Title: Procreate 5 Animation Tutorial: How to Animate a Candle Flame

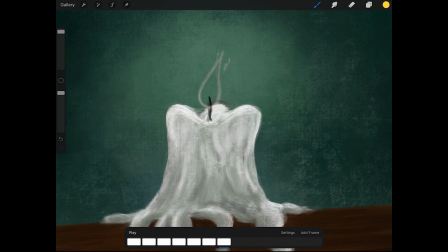This is all recorded in real time, so when you're doing animation, you have to draw a lot. And you know, you just have to take the time to make the animation.
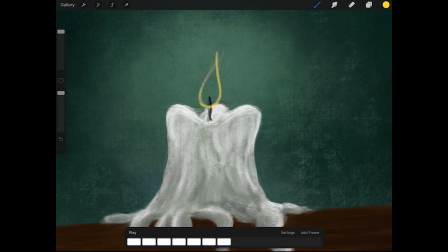I really love this new feature in Procreate 5, the Animation Assist. And it's great that you now can finally make 2D animations in
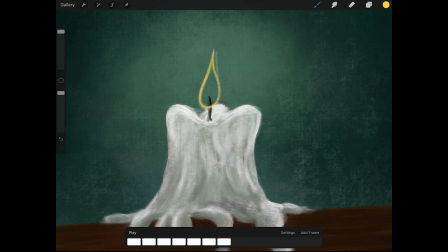a great painting app, because you have so many brushes you can animate with, especially for special effects. And you know, flicker of a candle is also a special effect.
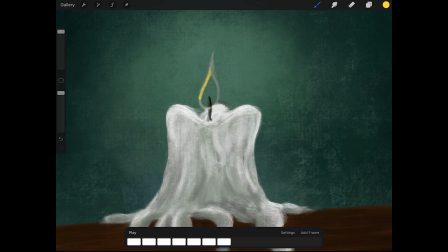And it's great, you know, you can use all of the brushes. I really like this new peppermint pencil. I think they made it for animators because it's a little bit similar to Cool Erase.
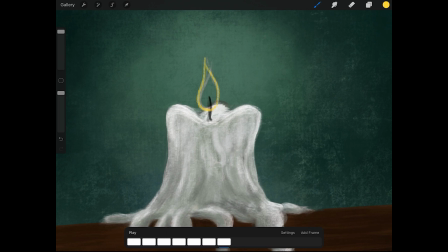And now I'm just gonna play part of the flame, and it's a little bit too fast. So I'm gonna change the settings of the frames per second.
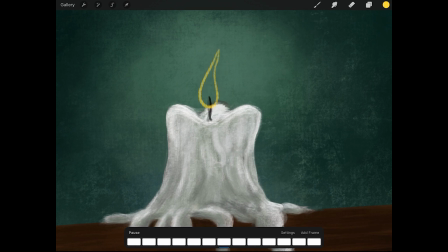So I'm gonna set it to 12 frames a second.
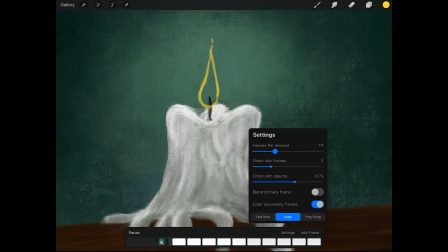So I'm gonna animate everything on twos, you know, and for 2D animation, they most of the time animated everything on two,
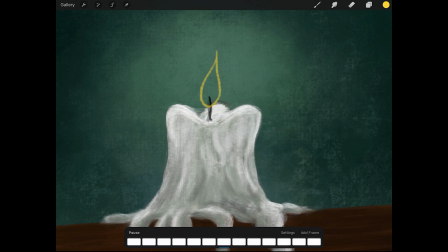so each frame is held for one more frame. And in this way, you don't have to draw that much, and it still looks pretty good.
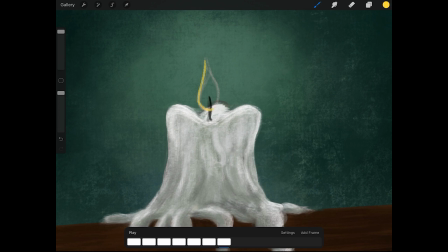So I'm just keep adding new frames. And I want the flame to be a little bit smaller and then come up again.
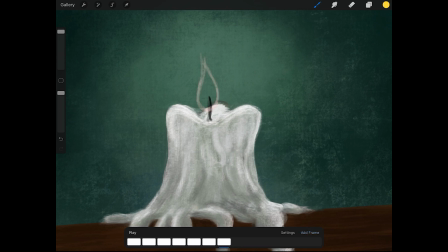So you have a variety of a loop, because this is going to be a loop of a candle. And this is a pretty simple animation you can do.
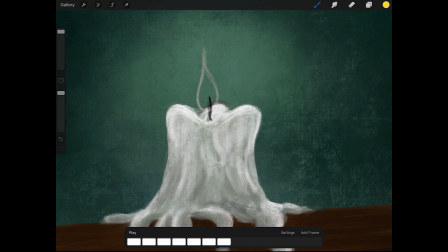Now it's going to the right again, and it builds up a little.
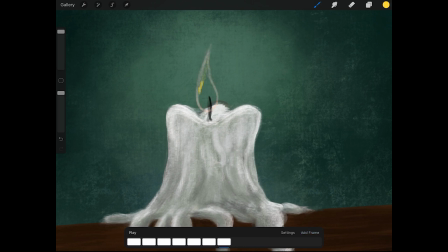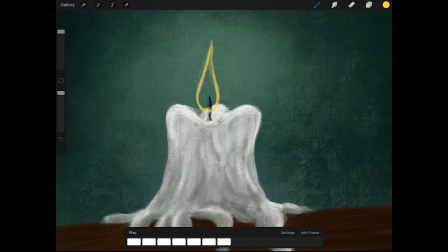And this is straight ahead animation.
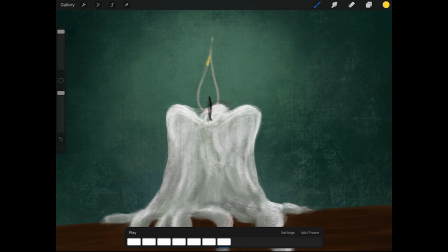So I just go on animating frame by frame. So there's no real planning. And this makes it a little bit more organic.
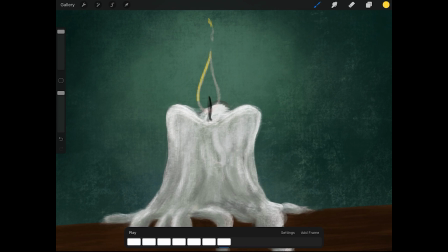And it's great, you know, to have a flow in your animation. It's just a little flicker that, you know, comes up and then disappears because it's very small.